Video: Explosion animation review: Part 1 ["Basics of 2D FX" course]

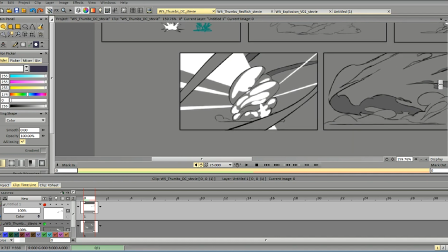(4:04)
so in this one I like the overall feel of the animation but
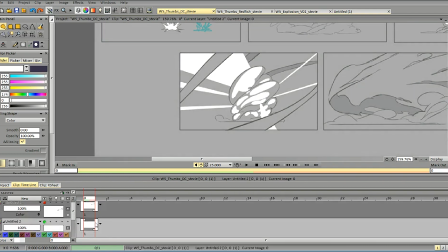(4:10)
I would probably work a little more on the volume themselves because they don't feel very interesting in terms of the design and the structure you can swirl
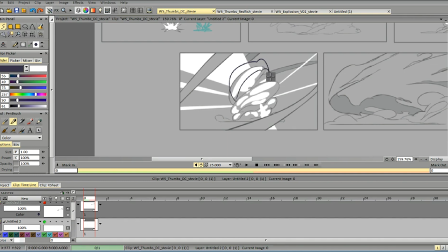(4:27)
it like that of course but it probably should make the inner light part more interesting then
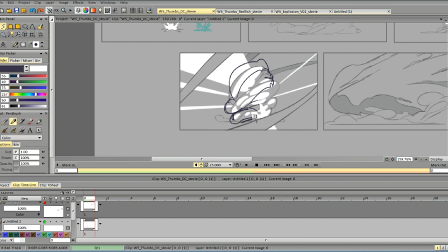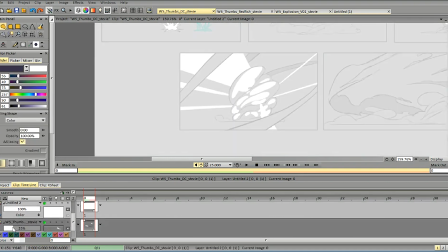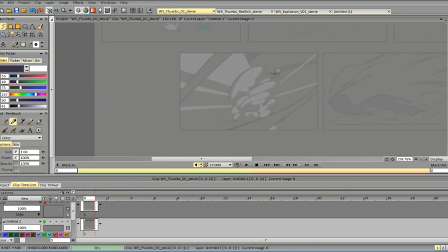(4:59)
so first of all is this a smoke or is this some kind of matter depending
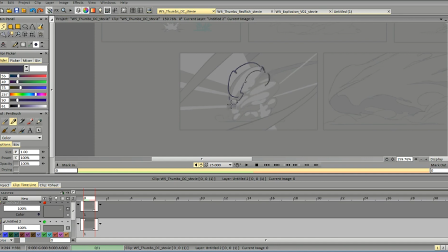(5:14)
on the scene that you want to show I would change the way the forms fold and interact with each other.
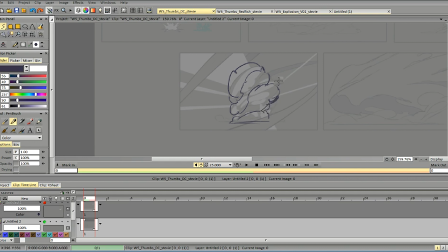(5:27)
For the smoke I would probably make it something more like that and add more interesting, more complex shape for the light layer.
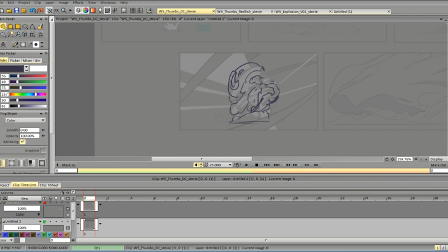(5:46)
We can probably make the shapes go from the camera as well so that we get a complete twist again
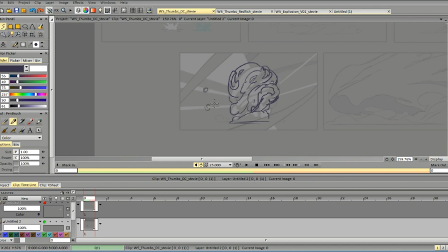(6:04)
thinking about direction and not making the rays too similar in position and direction or we get this kind of look and so all the rays come in
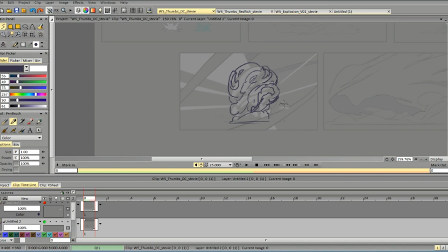(6:22)
pairs and in pairs they are too similar to each other, that's why it seems a little bit strange.
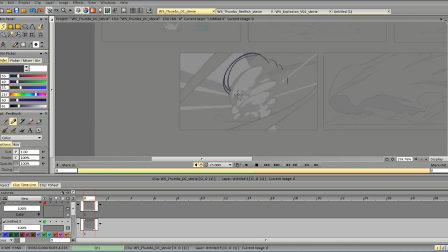(6:38)
Maybe we can work the entire shape, but it depends on the style and on the way you imagined it, of course.
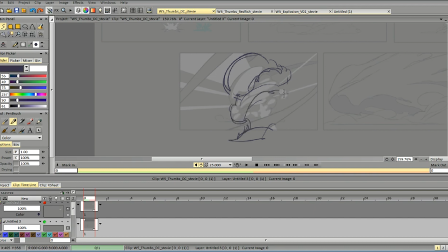(6:55)
So it's just more like my version and
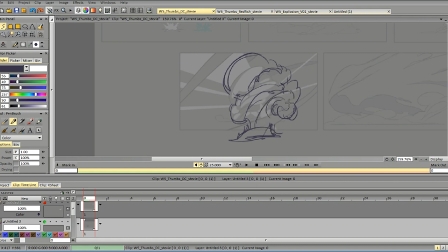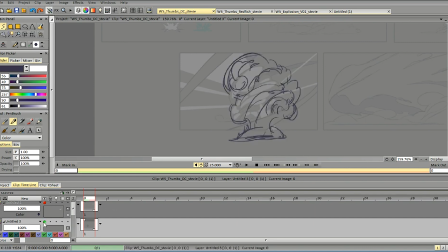again like on the previous frame you can make it more dynamic by varying the sizes and the thickness
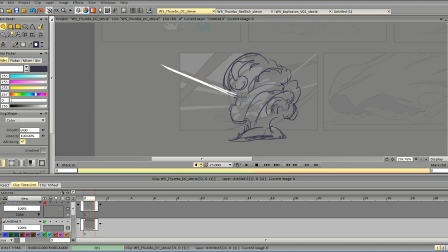(7:45)
of this race as well as the position so this rays may not just go from behind the smoke they may actually go all
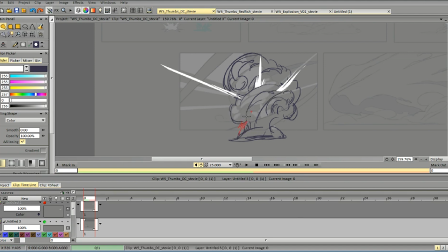(8:00)
the way from these light parts of the smoke all throughout the smoke and